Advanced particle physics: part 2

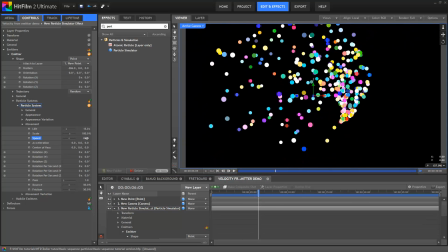Reducing the particle speed therefore does the opposite, with particles staying closer to their original positions.
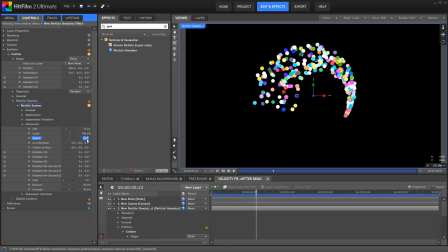Naturally, if I put the speed all the way down to zero, you end up with a solid curved line.
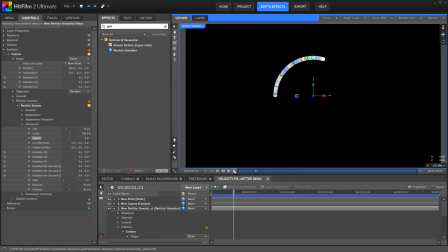This is because each particle is spawned and then stays in that exact spot. Incidentally, this can be an interesting technique for drawing lines and shapes using the particle system. Right, let's take a look at the velocity from emitter property. Watch what the particles do as I increase it.
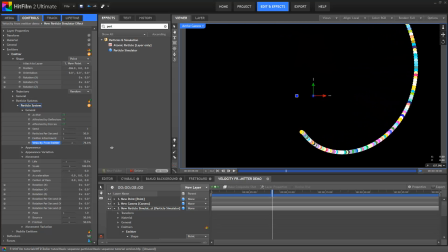It's not immediately obvious, but what's happening is that the particles are inheriting some of their movement from the emitter itself.
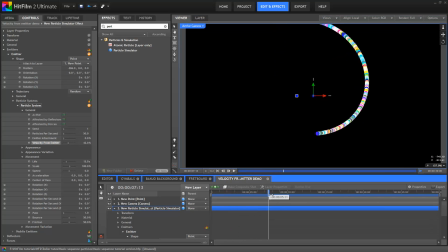In this case, with the emitter going round in a circle, it means that the particles get spun off into space. The particles are inheriting inertia from the emitter's movement. Try saying that 10 times fast.
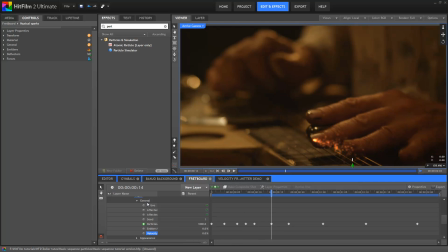Okay, flicking back to our main shot, if we add the velocity from emitter property to these particles, it's fantastic because it then looks as if the sparks are being pushed in the same direction as the musician's hand, again adding to the impression of interaction.
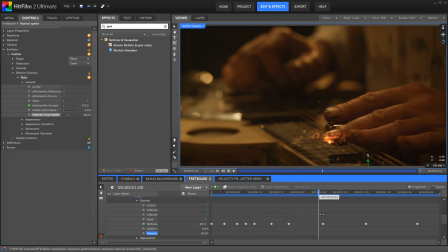Perhaps the best thing about using velocity from emitter is that you can have reactive particles moving in specific directions based on a single animated point,
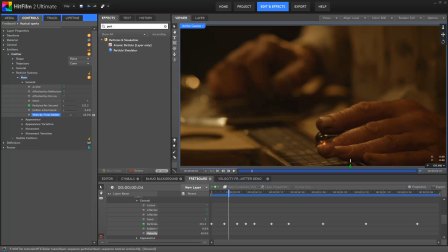in this case the emitter. It's much, much easier, faster and more procedural than, for example, setting up a cone trajectory and then manually adjusting the particle's direction over time.
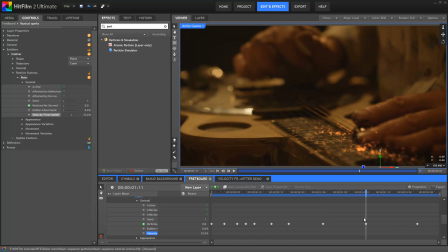There's one more detail that really helped with this shot, and it's quite an interesting technique. Looking at this version of the shot, the behaviour is all locked in, but the particles are simply stuck on top of the video, whereas we need them to be underneath the musician's hand.
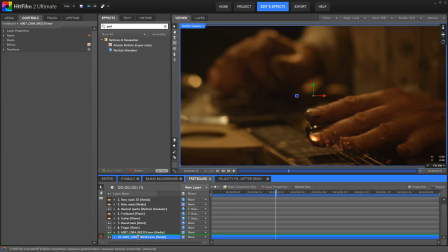So the simple option is to duplicate the video layer, move the duplicate up to the top of the timeline and then create a rotoscoped mask around the hand.
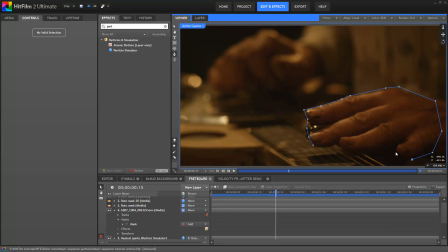So you can see here that I'm drawing a pretty rough mask around the handshape. Once that's all done and closed off, it leaves only the hand visible on that top layer.
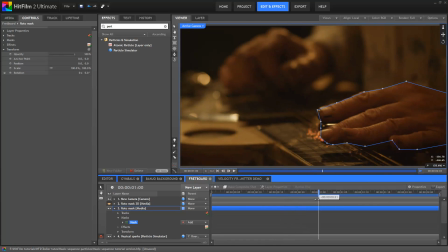I'll just skip to one I made earlier, because rotoscoping doesn't make for scintillating viewing. In a lot of shots this would work fine, that would be all you have to do. The complication with this particular shot is that some of the particles still need to be in front of the hand as well due to their agitated movement.
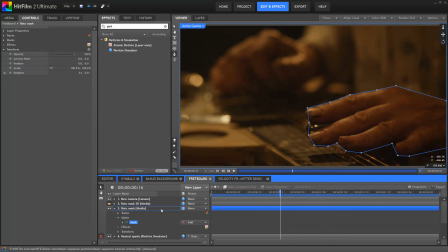This is where HitFilm's 3D workspace becomes super useful. I'm going to take our duplicated and masked layer and turn it into a 3D layer. I can now move this masked element through the particle field in proper 3D.
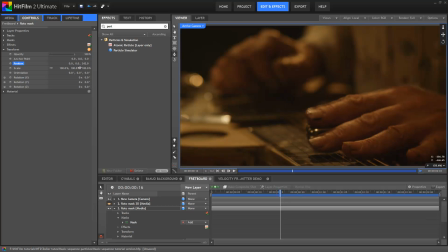In this case I'll move it a little closer to the camera so that it obscures most of the particles until they come flying towards the camera.
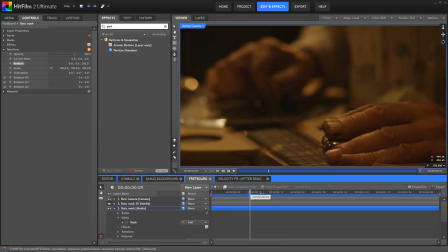Because I've moved the layer closer to the camera, it's now visually larger in frame due to perspective.
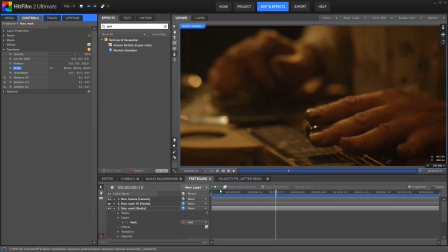I'll use the scale property to shrink it smaller than its full size, which will then match it up with the 2D background layer again.
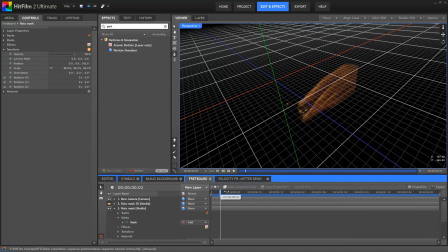You can see how it works if I switch to the perspective view. It's a bit of an illusion, but it works remarkably well, and it's massively simpler than having to do more complex masking, or maybe splitting the particle simulator into multiple layers and faffing about that way.
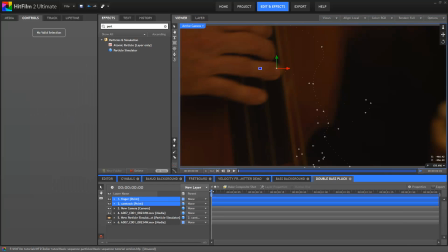These techniques were all put to use again in the bass plucking shot, which sounds ruder than it actually is.
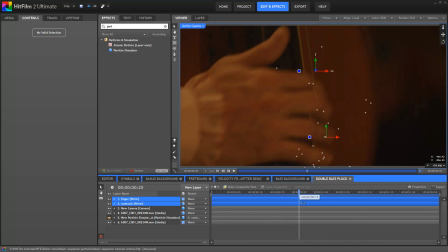Once again we had two points, one providing reference for the camera movement and another tracking the musician's plucking finger.
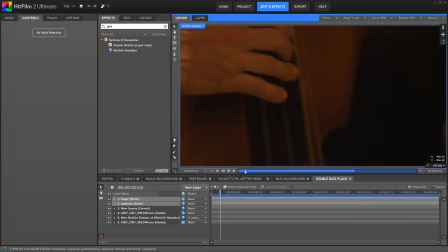As mentioned earlier, using velocity from emitter can make things really easy, once you've got your particle simulation set up correctly.
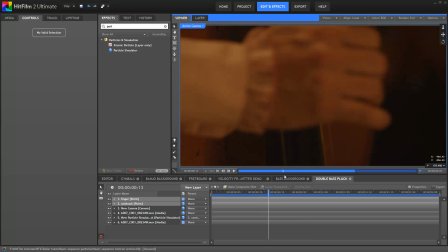Using essentially the same settings as the previous shot, but instead linking this emitter to the sudden, sharp movements of the musician's finger, the movement of the particles occurs procedurally and automatically, without much customisation required.
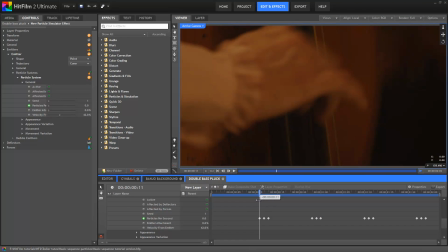Again I keyframed the particles per second so that they only spawned when the string was plucked. Because the string plucking is so short, each pluck consisted of three keyframes. Zero, then ramped up to 30,000, then back to zero.
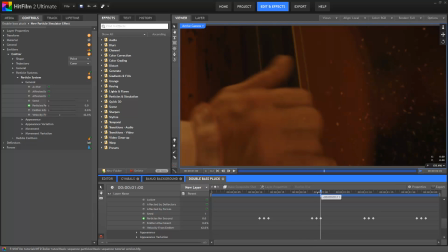This creates a sudden sharp explosion of sparks in time with the plucking, which sounds ruder than it is.
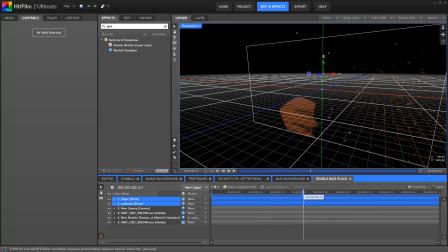The same 3D masking technique was used here, enabling the sparks to originate underneath the musician's fingers,
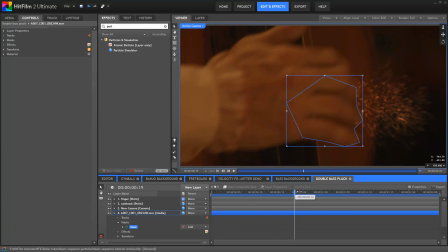and then spread out and curl around into the foreground, closer towards the camera.